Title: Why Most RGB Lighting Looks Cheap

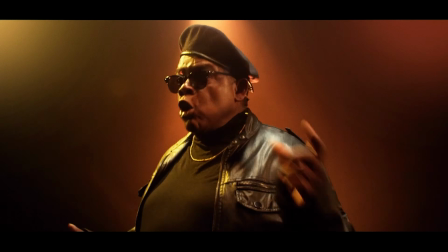(4:08)
Honestly, it was up to us to bring difference and bring mood and let's try something different for each one, just so that there's some more life to it. But the big thing that most people sleep on is, there's color, so we just got to bounce color back in or push color towards the faces.
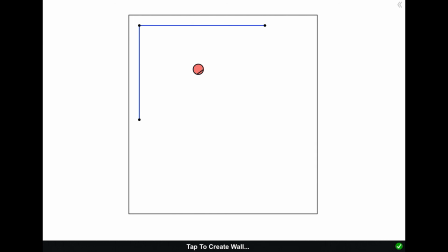(4:23)
No, the big thing that I did different was a whole array of 2K open face
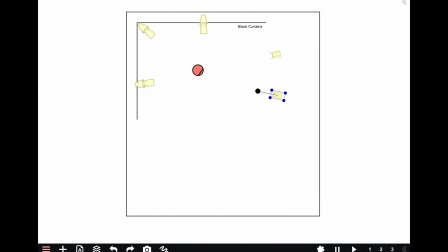(4:28)
tungsten lamps through a couple different varieties of grid fabric.
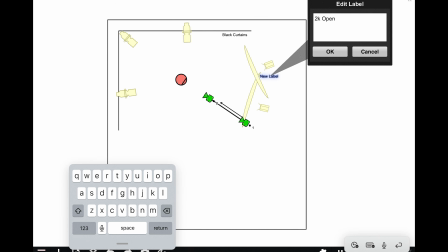(4:33)
I think it was like full grid in the front, followed by half kind of thing.
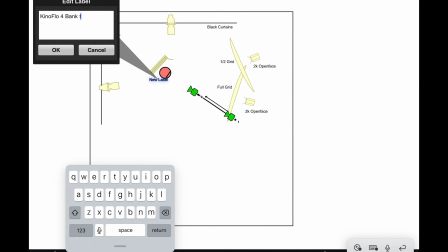(4:39)
We just had them spread out to create a huge wall of light.
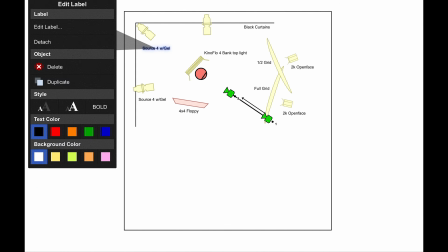(4:43)
Given that we were shooting this Mysterium-X, which is not a very sensitive camera, given that we're shooting older lenses and into black walls,
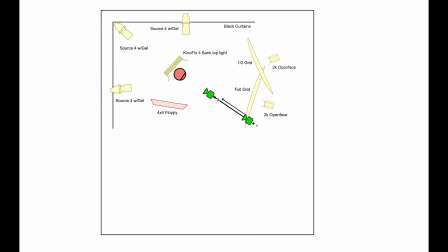(4:49)
but we also needed to make sure there was plenty of shadow detail. It was a little bit of a challenge, but we had some fun. And that's my biggest takeaway for this for people. Do not sleep on the tungsten, or do not sleep on a daylight source or whatever.
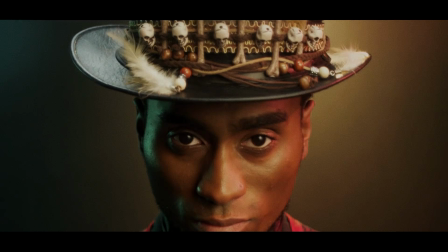(5:02)
You just gotta make sure you're matching your key light with your camera so that the skin has something to react to.
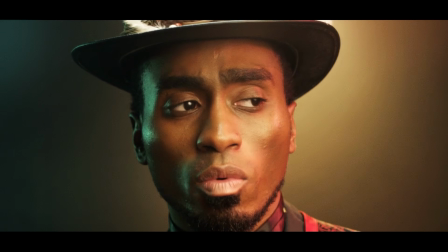(5:09)
One of my favorite examples is this magician.
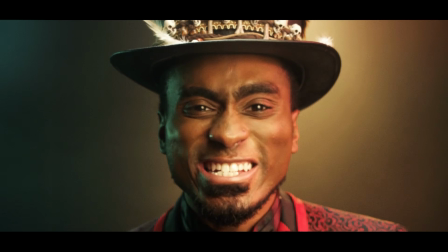(5:13)
He's got this cool hat that's got like, you know, bones and like skulls on there.
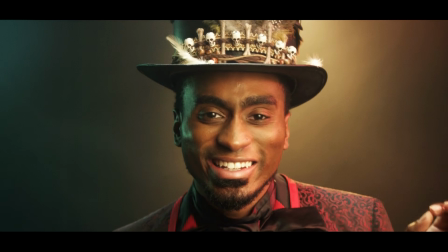(5:20)
And he's got a very unique, you know, the way he talks to camera is very unique.
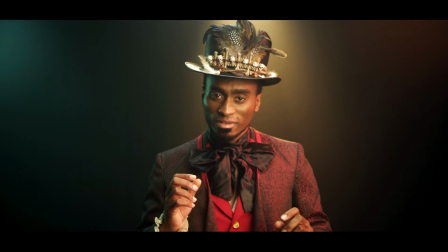(5:26)
And, you know, we've got these 3 source 4s in the back. We've got like a kind of a tealish followed by a strong, you know, CTS,
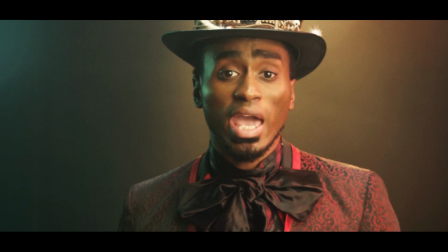(5:35)
or maybe just kind of yellow right behind them, and then a reddish color off to the other side.
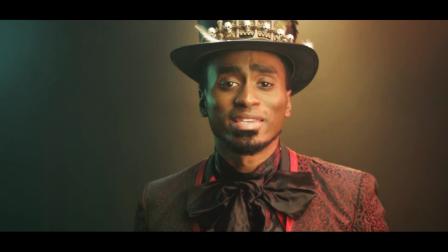(5:40)
And that red isn't very prominent because it's competing through the yellow and through the tungsten, so it's not as strong as the teal until you move the camera.
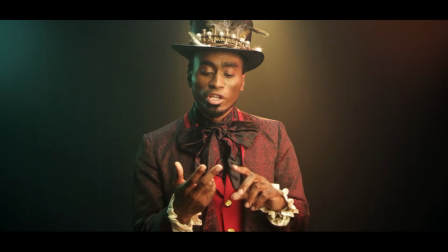(5:49)
You know, I probably had a matte box. It might not have been something great. It could have even been like a Red Rock matte box. That's how low budget this project was. No shame to you, Red Rock. You made a matte box a long time ago and it did its thing for, I mean, leave a comment below if you've rocked a Red Rock matte box.
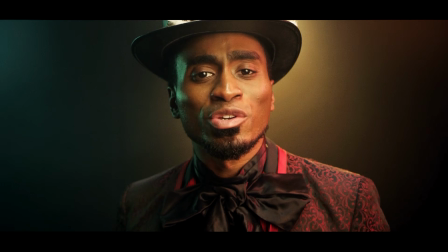(6:06)
Anyway, we were using, I think, a Red Rock matte box. So some of that contrast isn't always dialed in.
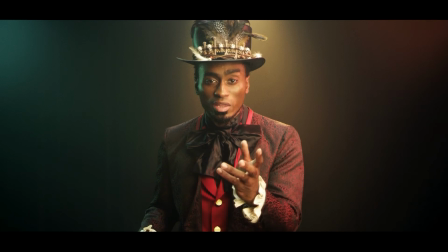(6:13)
Plus, these Lomo spherical lenses were unique in their own right.
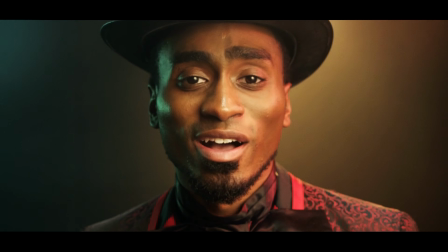(6:18)
The PL mount on the back was like this spring-loaded, adaptable, kind of not from this country kind of thing that you had to pop off and put on the other lens when swapping lenses. Talk about low budget, but dude, the look, I love the look. I love me a Lomo spherical.
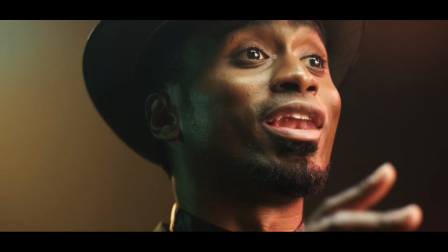(6:35)
I love me a Lomo square front. Anamorphic is fine, but you know, rather have the kind of round, circle front.
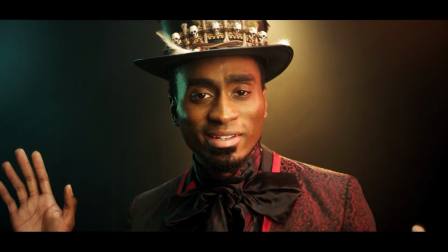(6:42)
Anamorphic's way better. But real quick, before I get too far, these source 4s are only visible because of the atmosphere.
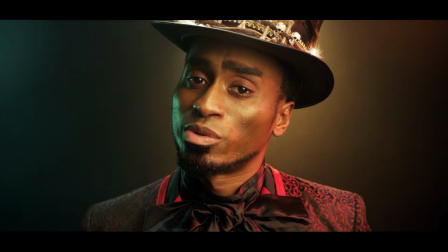(6:49)
I mentioned we shot inside a small black, theater, and we shot in towards the corner of the room, trying to make this room feel infinite, where you don't see any edges. But without the atmosphere or the haze that we introduced, you wouldn't see this color. You're only seeing all those vibrant colors, whether it's the blue or the oranges or the yellows and the magentas and the greens. You only see that because it's reacting to the atmosphere in the air. But that atmosphere also does 2 things. It helped hide where the stage began and where it ended. You had to make sure you put it behind the subject so it's not too in between the camera and the subject, but close the doors, make sure you have full control over that room, and adding haze or atmosphere to any scene is a good trick on how to make your lighting feel more dynamic. Not only are we shooting in these dark rooms with some of the talent in all black leather kind of thing, is we're losing light pretty quick.
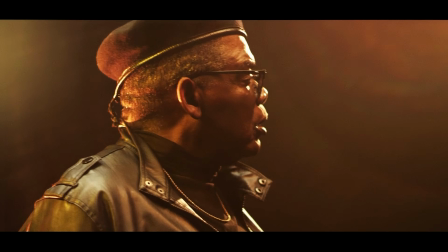(7:49)
And once again, the RED Mysterium-X HDR, it was kind of a hope and pray kind of moment, but we definitely got some exposures that I'm very proud of.
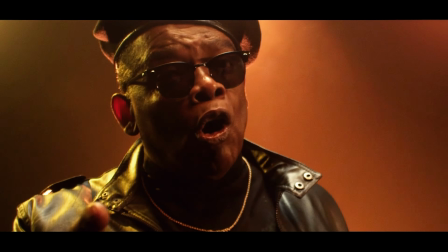(7:57)
And one of the biggest kickers is this project won me some of my first awards for cinematography. I didn't submit this project, but the director did, and so did the clients, the agency, and yeah, we got some awards out of this, which is pretty cool. And here's a pro tip for any of you who come across a free project.